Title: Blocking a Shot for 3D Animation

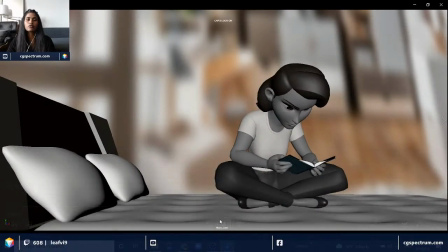2455s
So overall, there is a good spread of
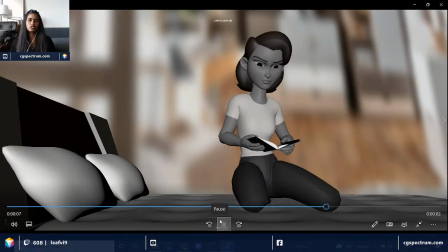2460s
the time, the energy, where like she's taking her time before she does another big move.
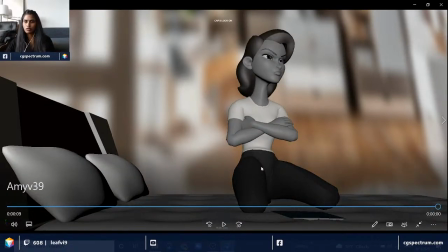2468s
So yeah. It's really cool how much the camera angle changed the feeling of the shot.
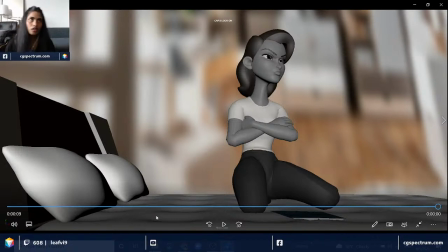2478s
Absolutely, because you don't want it to look too frontal. You do want to project the character has to project in the shot, but having that little bit of that 3/4 angle creates a little more
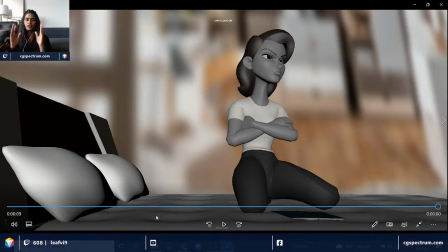2499s
rounded feel than having it very 2D effect. If you choose something side or front, it looks very 2D. So 3D itself is rigid enough. We want to make it more organic.
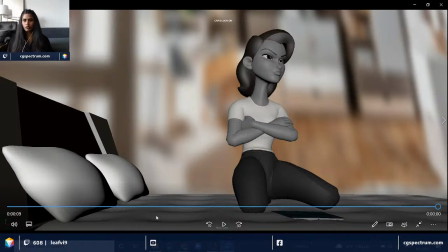2515s
So having a bit of that camera angle change helps it. Will animating in stepped tangents get you similar result as in traditional animation?
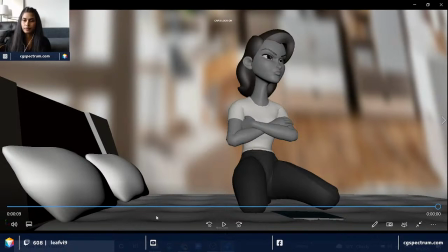2533s
Yes, pretty much. So in traditional, if you're going to draw the key poses, so make sure that you're working on twos if you're going with the stepped. So have the step tangents and then pose out your key
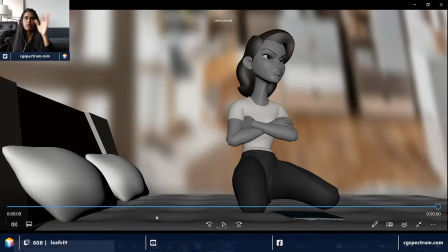2552s
breakdowns and then in betweens. Could she push the arm behind the body and add more of a twist for more impact?
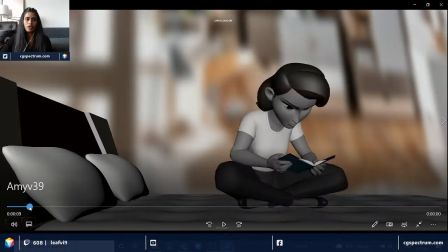2566s
Yeah, absolutely. She has a lot of work to do, but we're not here to give her more notes, but basically it's like an example to show where she took her blocking to like splitting out and what things we need to keep in mind while we are
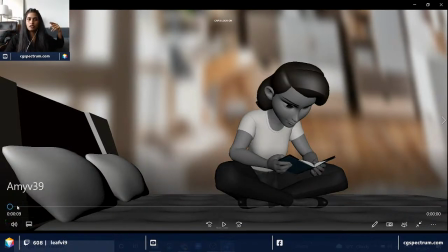2584s
blocking and flushing out the shot.
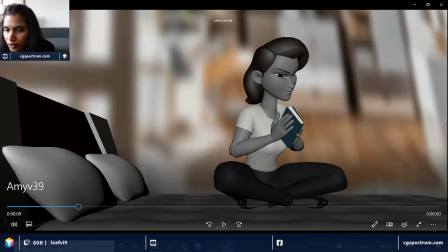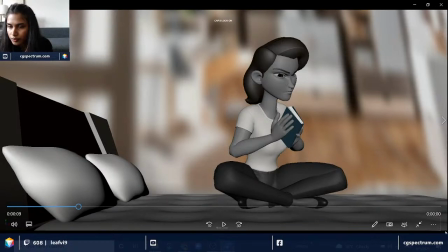Animating, let's say on twos in step mode, give the same result as 2D key animated keys?
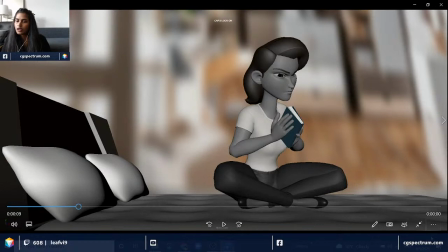2610s
Yes, it does. I'm stuck in the spine movement of the body. Okay, so what is that you're stuck, Keshav?
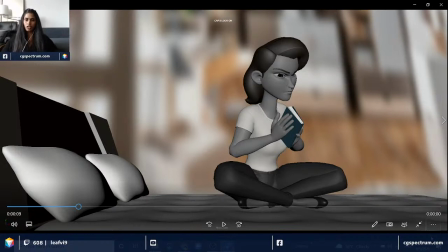2622s
Like, you're not able to, is it like too overwhelming but there are a lot of spines, or what is that is making it harder?
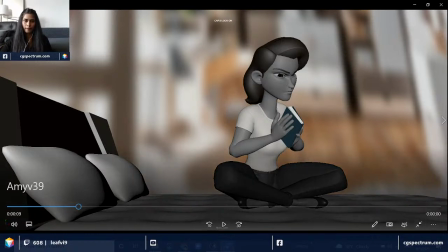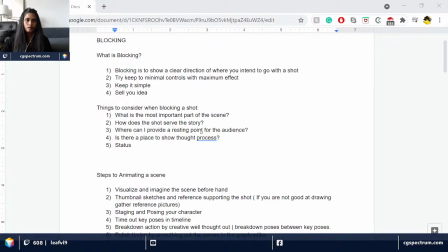That would means of animating in step tangent, I would have to do more and more and have keyframes on every control.
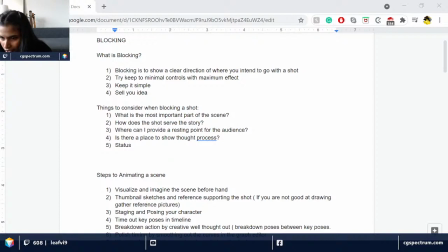2661s
Can you talk about animating between Ikf blending? Yes. Yeah, to answer your first question, yes, you would need more and more
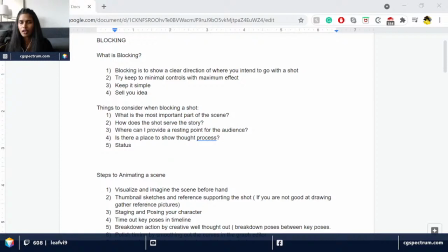2674s
in between poses and have keyframes on kind of, like as I said, not on every control. When you're blocking, at least you need to have the biggest controls, like main controls.